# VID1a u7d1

Here is a nice grid for us. If your subject is a blue triangle and you're asking yourself, how should I point the camera at that blue triangle?
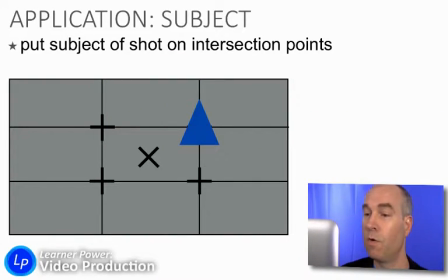[4:16]
Then here's your answer. Put that blue triangle there on that intersecting point, or there on that one, or you can probably guess the rest, there or there. Those are the 4 hot spots, the 4 golden spots to put your subject, but never, ever put your subject in the center.
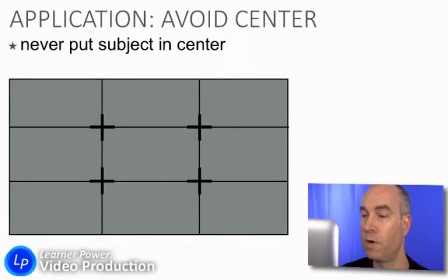[4:32]
What would that look like? Well, here's our grid, and here comes a subject flying into the center. Let's look at that. Your eyes are drawn to that subject, and then they get trapped there. Boom, in a bullseye. Your eyes don't wander around the image. They don't get distracted by anything else. It's a dead zone, and so we don't do it.
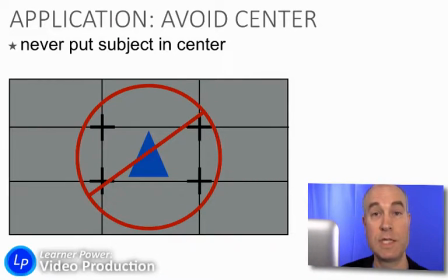[4:50]
Don't put your subject in the center of the shot.
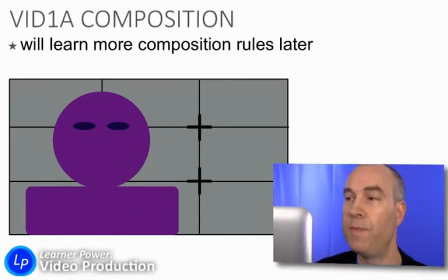[4:53]
All right, so now that you know a little bit about composition, it's a good time to point out there are a lot more rules to composition. Composition itself is an art form in video production, in film production, but in Video 1a, that's all we're going to cover it right now.
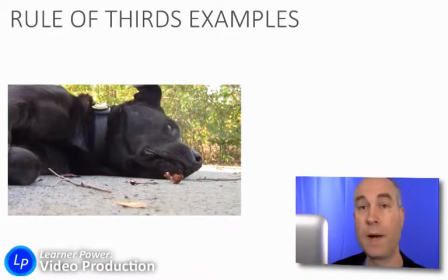[5:09]
There's much more to come in advanced video classes. But let's look at a couple of examples of using the rule of thirds well. So here's a nice shot of a dog. And you can see that I have got that dog nicely composed on the rule of thirds. His eye is right there at that intersection point. I did a pretty good job of nailing that.
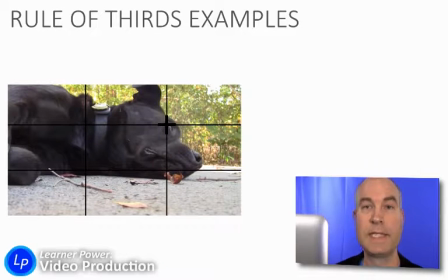[5:27]
You don't have to be all that specific with it. It's not a rule you have to slavishly follow. His eye isn't exactly on the intersection point, but it's pretty darn close. And anywhere within this zone would be just fine.
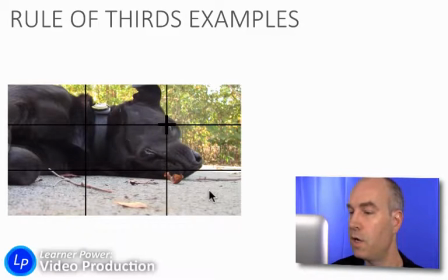[5:41]
And notice he's taking up about 2/3 of the screen. Notice also the ground is taking up 1/3 and the background is about 2/3. So we're using thirds a couple of different ways. That grid line is helping us divide this into thirds to make this shot more pleasing to the eye.
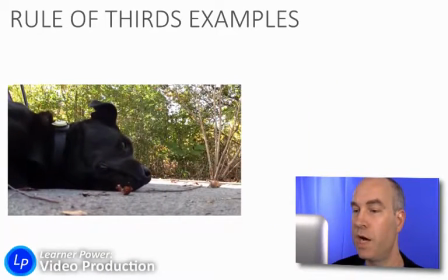[5:58]
And there is the same shot without using the rule of thirds. And you can see this one is boring, it's dull, it's ugly. There's the grid line, and we can see that we have put his eyes right in the center of that grid line. And therefore, you, the viewer, get your eyes trapped by it. You don't believe me?
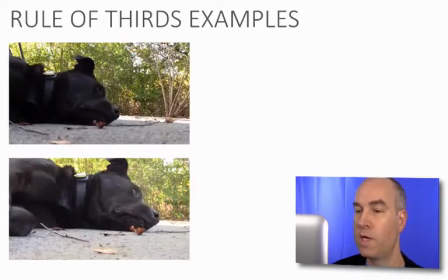[6:16]
Well, look at them side by side. Watch these two videos for a moment, take some time to just go back and forth between them and see that the one on the bottom is clearly a better shot. Don't get distracted by the fact that this one's sort of gray and this one's sort of black.
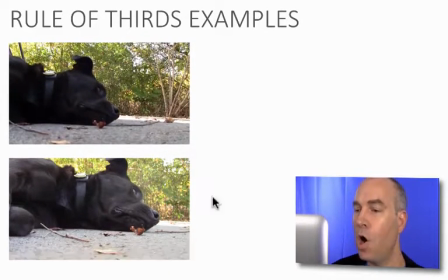[6:31]
Other than that, this one is just a better composed shot, though the lighting is maybe a little bit more interesting in this one.
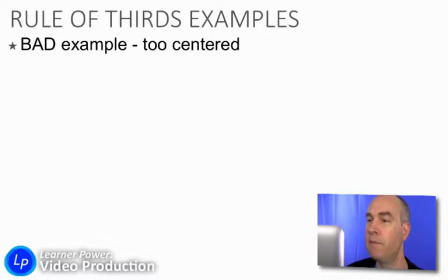[6:39]
All right, moving on with more examples. Here is a bad example. That shot is too centered.
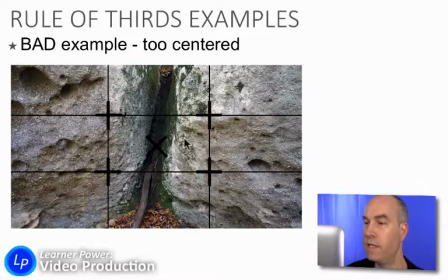[6:46]
So we can see, bring in our grid line, that this interesting line through the rocks is a very interesting line, but by putting that line in the center, it creates a boring composition that traps our eye.
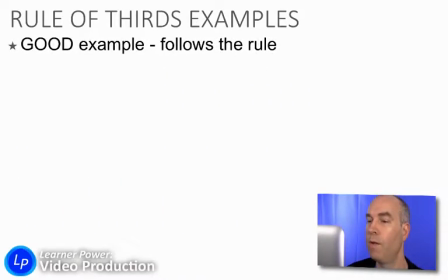[6:57]
How would we fix that? Well, just move the camera a little bit.
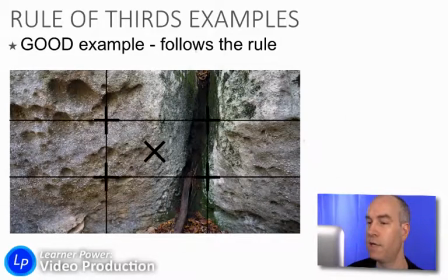[7:02]
Now that more interesting line is over here to the left. That creates about 2/3 of the image being this rock, about 1/3 that rock. It's more dynamic. Your eye moves up here and can wander around and look at these interesting shapes. Your eye gets pulled away and distracted, and then your eye can follow and back over to this line.
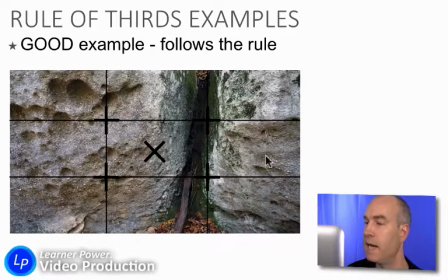[7:20]
And we can come over here and circle around this one. Much more dynamic, interesting composition that engages the viewer.
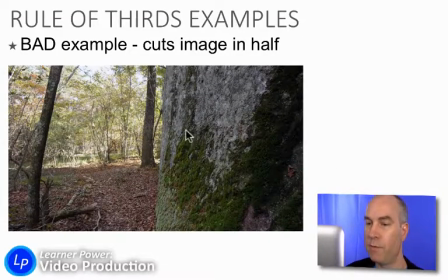[7:27]
Another bad example. In this shot, I was walking through the woods and saw some interesting woods, and I saw an interesting rock. But you can't tell what the subject is of this picture. Is this a picture of a woods with a rock in it, or is this a picture of a rock with some woods behind it?
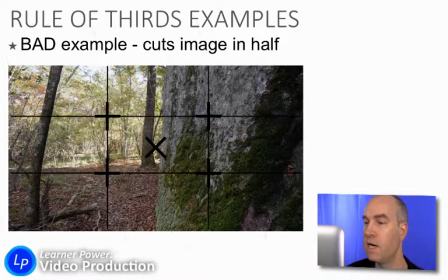[7:44]
You can't tell because it's cut directly in half. The line of the rock goes right down the middle, and that leaves the viewer confused about what it is we're supposed to be noticing here, woods or rock.
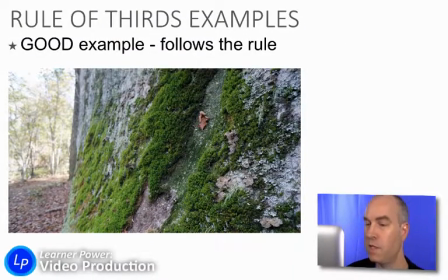[7:55]
How do we fix it? Well, as you can imagine, we simply move the camera. So by panning a little bit to the right, I got a lot more of the rock in the picture, and now it's clear this is a picture of a rock with some woods in the background. I even managed to get that little leaf right there to be, you guessed it, right at an intersection point.